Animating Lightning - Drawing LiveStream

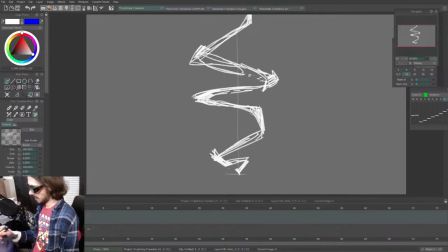[4:18]
And so there's like a zigzaggy shape. It doesn't have to be a zigzag though, it can be anything.
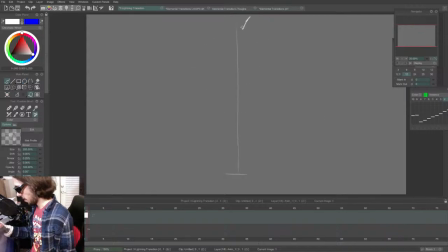[4:24]
It can be more, you know, like this, which I actually think I kind of like this one more already, so I'm just gonna go ahead and do this one,
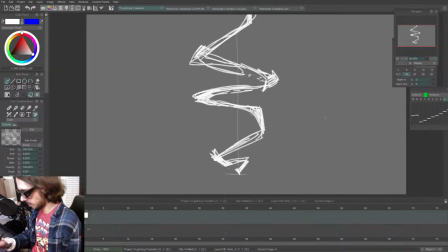[4:37]
because this one's a little too cartoony for what I'm wanting to show. So once you get your main frame in, we're just gonna work backwards here.
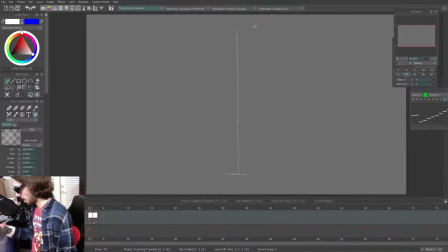[4:48]
Pull this over a little bit, and now I'm going to just draw it coming in from the top like this.
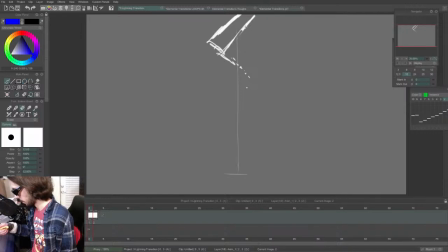And this is just gonna be one frame. It's kind of like pointing down like this.
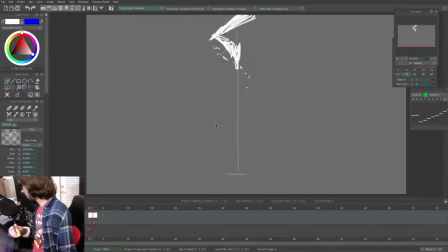[5:25]
So already there's something happening there. So when it hits, I'm actually gonna turn my lightbox on, and I'm just gonna have this shape that I have here, this key shape, exaggerate outwards, almost like it's pushing down.
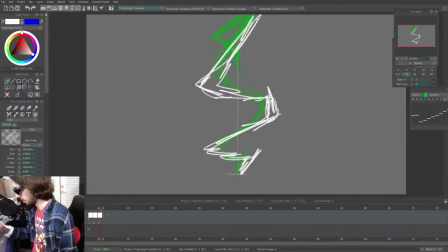[5:46]
And again, this is the rough animation, so I'm really just concerned with getting the timing and the spacing of this. It's not about having clean or pretty drawings yet. It's just about getting some kind of interesting flow happening.
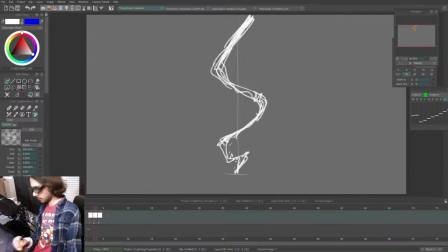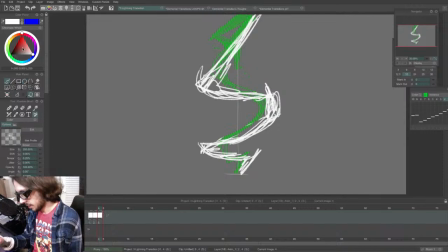[6:08]
So then basically I make the entire frame white,
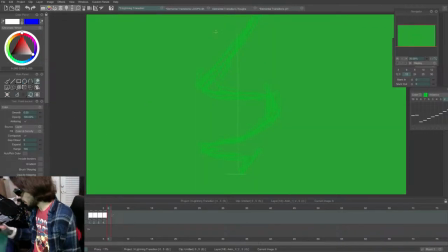[6:17]
and then I'm gonna have this zigzag out in the opposite direction now, like this.
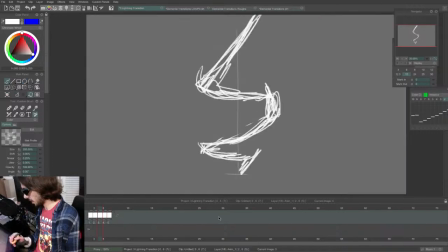[6:33]
So when you have these contrasting shapes, it makes it a little more dynamic.
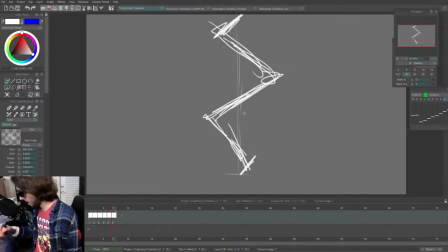So you can imagine the flash happening.
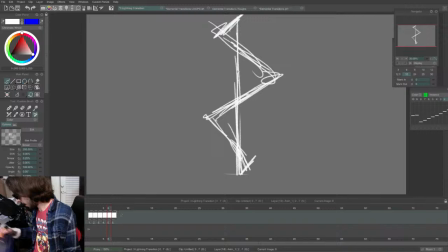[7:02]
I'm actually going to draw a vertical line that comes down now. Get rid of my guideline. Let's see here. All right.
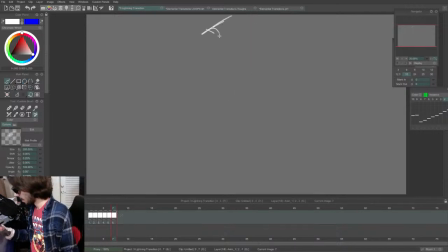[7:19]
And then we're gonna have the shape. My brain is messing up. Hold up.
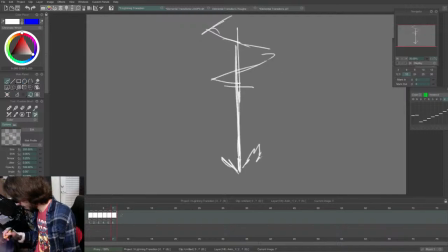[7:33]
Okay, so down here, I'm actually gonna have the bottom part where it hit the ground kind of shoot out energy now. Almost like a water splash. It doesn't have to. There's a billion different ways to animate lightning. This is just how I'm doing it in this example.
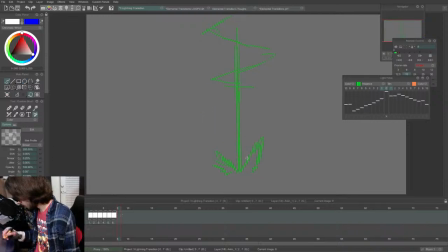[7:51]
So then I'll have the static shooting out more.
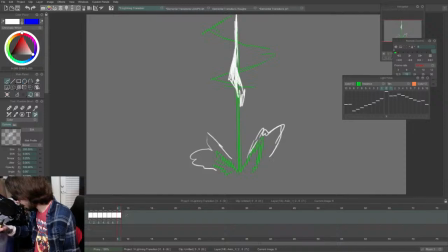[8:03]
And I'm gonna have this vertical line getting thicker, like the light energy is shooting down towards the ground. And it's gonna travel down to the ground and then start to dissipate.
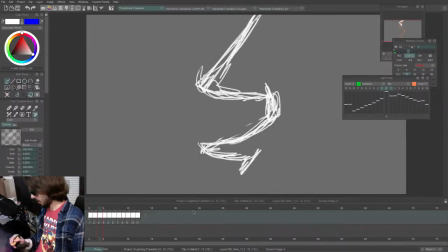[8:25]
Let's just see how this looks right now.
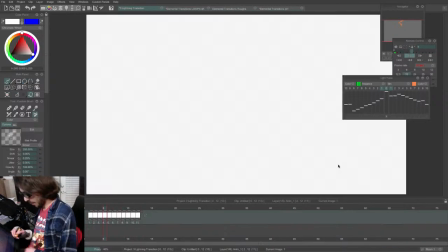[8:31]
So this, I'm not super in love with what I just drew, but
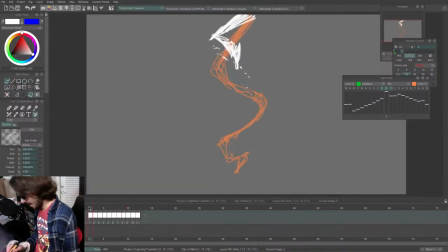[8:36]
this is a way to draw lightning. Is basically you just have, I just start out with this frame here, this contact position. So we have the contact. This is the first thing I draw, and then I draw the lightning entering the frame.
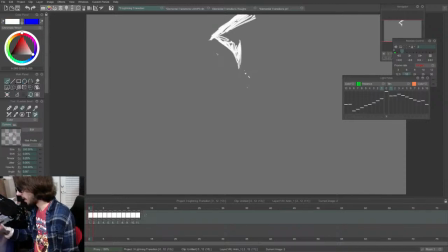[8:55]
But if you look at lightning videos, you'll notice that a lot of times the lightning just immediately happens on the contact. So you might not even need this one coming in, but it can just help it, you know, prepare people to see what's about to happen, to have one little frame where it's starting to come into the screen.
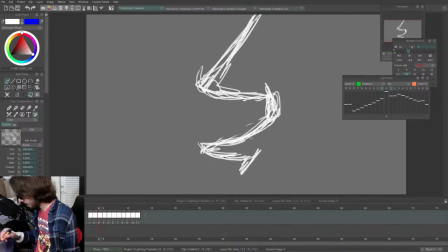[9:14]
And then it shoots down, and then maybe it squashes a little bit on impact.
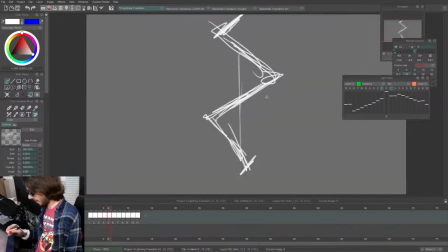[9:23]
You don't have to do that. You could just cut right to the white flash, and then it zigzags in the opposite direction. So we have here, then here. So you have these zigzags happening in the opposite direction.
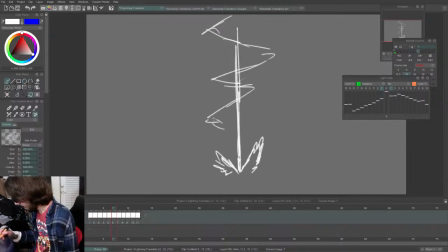[9:38]
And then we're gonna have a vertical line shoot down and just have like a secondary line going around the vertical line that is a little bit softer. And then turn my lightbox on,
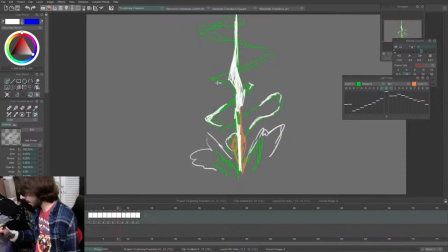[9:56]
and we'll just start to dissipate this secondary line, have the pieces shrinking inside themselves. And you could even do something like where you don't draw it every frame and have it
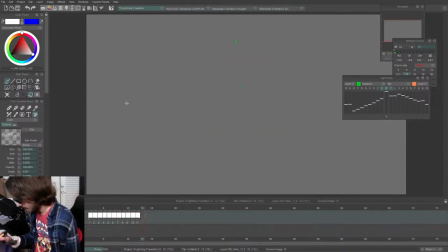[10:12]
like stutter, let me show you an example. So like just imagine this is a piece of electricity, then I create a blank frame, and then trace over it, create a blank frame, make it smaller, create a blank frame, make it smaller,
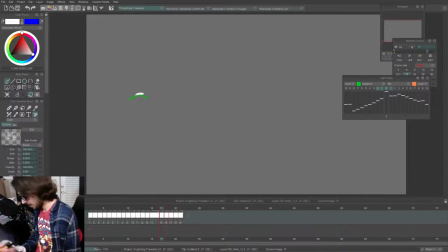[10:27]
create a blank frame, and then it'll look like this. It'll be a stuttery static type of thing. That's just something you could do, but I'm not going to do that on this example.
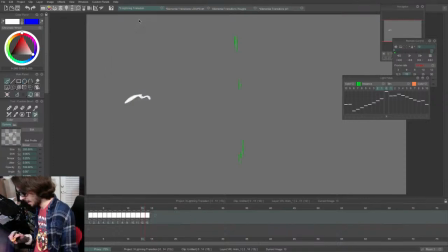[10:41]
But it's just another demonstration of how there's a billion different ways you can animate lightning. There's no like one right way. It's all about the effect you're going for. So I'm just going to continue dissipating these lines.
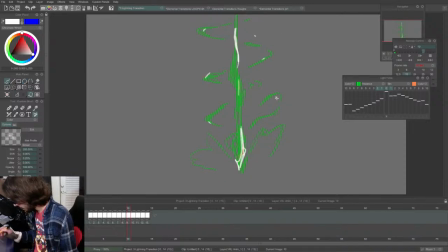And kind of create like a little staticky thing happening at the bottom here. So let's see what this looks like now.
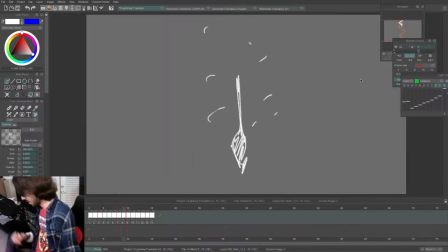[11:15]
Okay. You can also do something like,
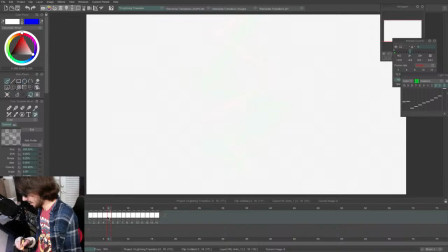[11:21]
maybe I'll extend this white frame out a little bit
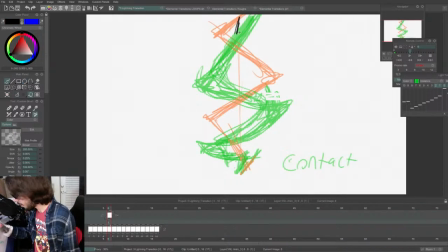[11:25]
and draw a black version of the lightning. And this will kind of create like a slight strobing effect. So let's just see what this looks like.
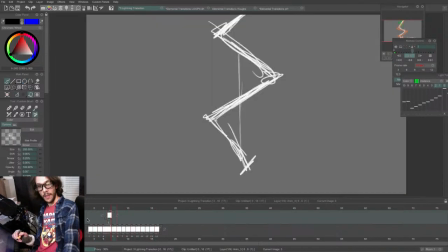[11:43]
So that already looks better to me.
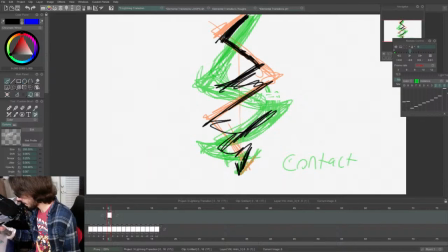[11:46]
So I drew this black in between these two contrasting shapes of the white lightning. But with this black version of the lightning over the white background, it creates a more snappy contrast.
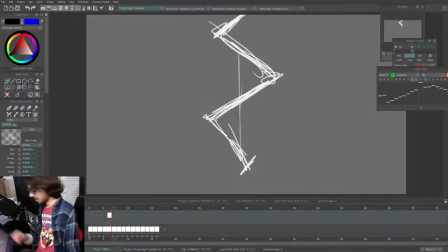[12:04]
So there is another way to do it. Yeah. So again, this isn't, I'll probably make a better, proper lightning tutorial.
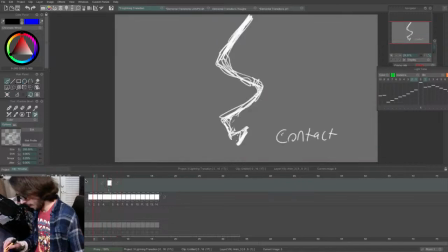[12:20]
This was just off the top of my head, and I'm not really married to this, but just wanted to show you, like, you know,
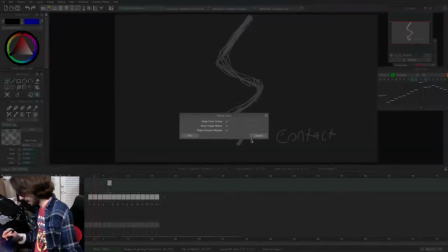[12:29]
it's not that hard to just get something sort of interesting going with a lightning strike.
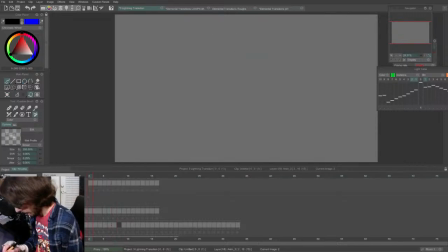[12:36]
And let's see here.